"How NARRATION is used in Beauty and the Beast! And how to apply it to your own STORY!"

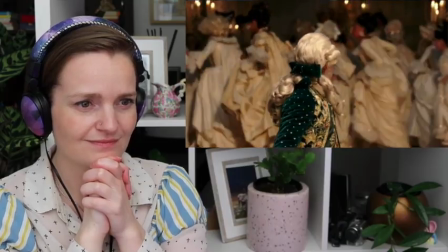[8:17] The prince begged for forgiveness, but it was too late.
And the fact that we see the entire ballroom empty means that no one actually gives a toss about the prince.
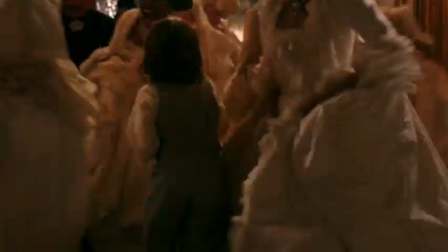[8:28]
Except, perhaps, who's this? Chip and Mrs. Potts. Does the narrator and the visuals create an emotional connection for us?
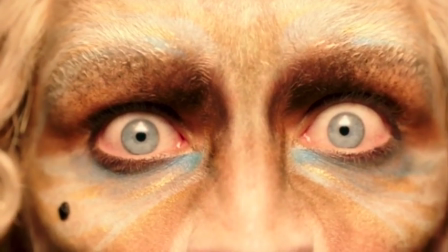[8:41]
I think so.
As punishment, she transformed him into a hideous beast.
This line works because they do not show his beastly form.
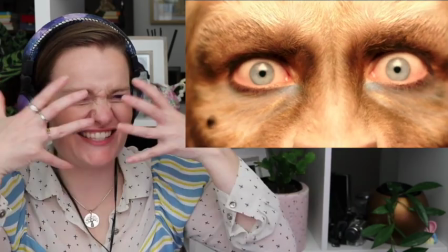[8:52]
We only see this. Look how it stretches his nose.
And placed a powerful spell on the castle.
Oh, I love that. Already, the opening is building mystery and intrigue. Now, I'm asking, what does the prince look like now? It makes me want to watch more, as it should.
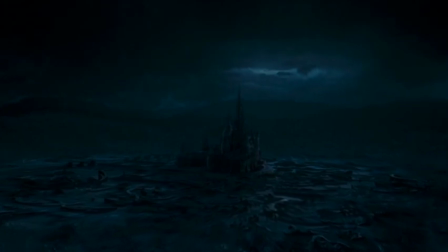[9:13] The prince and his servants were forgotten by the world, for the enchantress had erased all memory of them.
This narration sounds like clunky exposition, but I guess they get away with it because the visuals symbolically add to what we're being told. A dreary, isolated castle. Yes, it's been forgotten by the rest of the world.
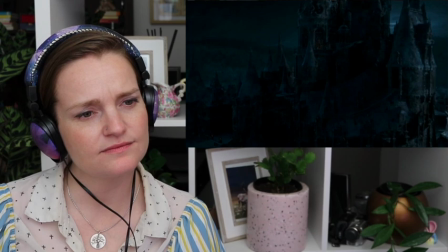[9:32] But the rose she had offered was truly an enchantment.
Truly an enchanted rose.
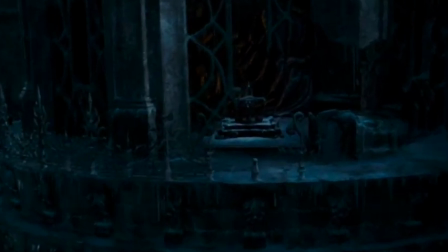[9:37] If he could learn to love another by the time the last petal fell, There's the rose. the spell would be broken.
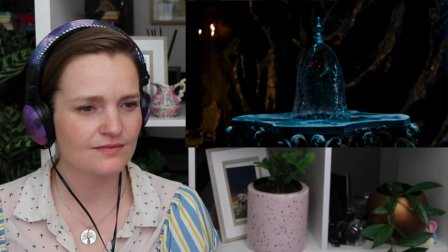[9:44] If not, he would be doomed to remain a beast for all. For all time.
And just like that, we are given the stakes of the story. What could take 15 minutes to set up without a narrator has been established in under 4 minutes.
He fell into despair and lost all hope.
I'm a massive fan of this kind of narration because it now means we can launch into what the story is really about.
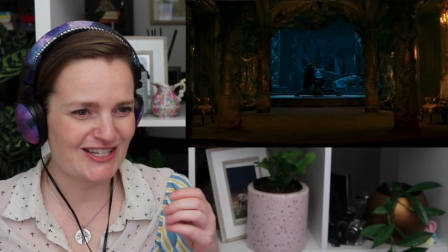[10:10] For who could ever learn to love a beast?
To love a beast! That delivery! I got goosebumps. It just gives us a flicker of hope, you know? Compare the delivery of the same line in the 1991 version.
For who could ever learn to love a beast? For who could ever learn to love a beast?
They provide a different feeling, am I right? I'm right. So, always appreciate the importance of delivery when it comes to narration. And writers, remember, you have some control over this with how you put everything on the page. So please, please, please think about delivery. The tone of it, the musicality of it. Do it. Final notes as well. It's a decisive move to only have narration in the beginning, mainly because we learn the narrator, Agatha, is a character from the universe. So I'm not upset that the narration doesn't come back. You know what I mean? You know what I mean. Does your story only require narration in the opening? Or does it call for a bookend closing like our next movie?
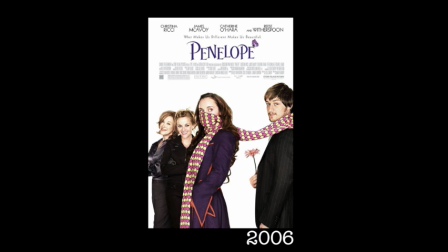Where are you going? I want to know. Look at these locations.
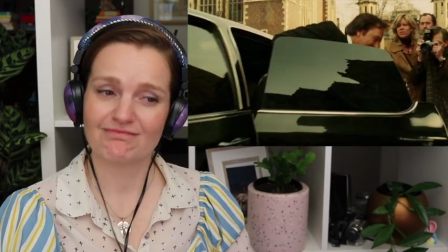[11:27] My parents were born into the good life. Old money, blue-blooded, society sweethearts.
Straight away, we know who this movie is going to be about. The narrator and their parents. And from this and the surrounding visuals, we are also given a clue to setting. These people have money, and the parents seem slightly eccentric in their wardrobe. So I suspect the rest of the movie to embody these qualities. Oh, before I move on, the narration is also done in voiceover.
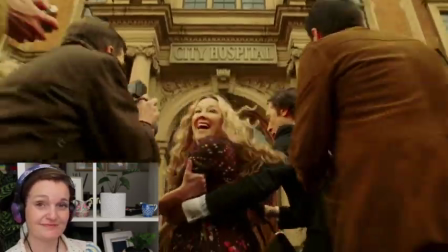[11:54] They were used to gracing the pages of the society columns, Were they? so they welcome the attention.
This line is so clever because it seeds one of the core conflicts of the movie, the role of the media and how it can impact one's life.
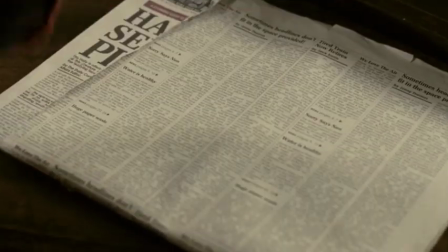[12:08]
Which makes sense because in the movie's first half, Penelope tries to avoid the media. Then she embraces the media and the media embraces her.
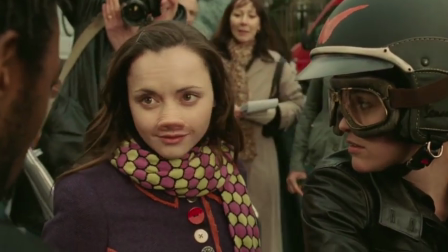[12:16] Penelope, is there anything you'd like to say to the public? Hi?
Yes, so your narration should set up the conflict. Well done, Penelope.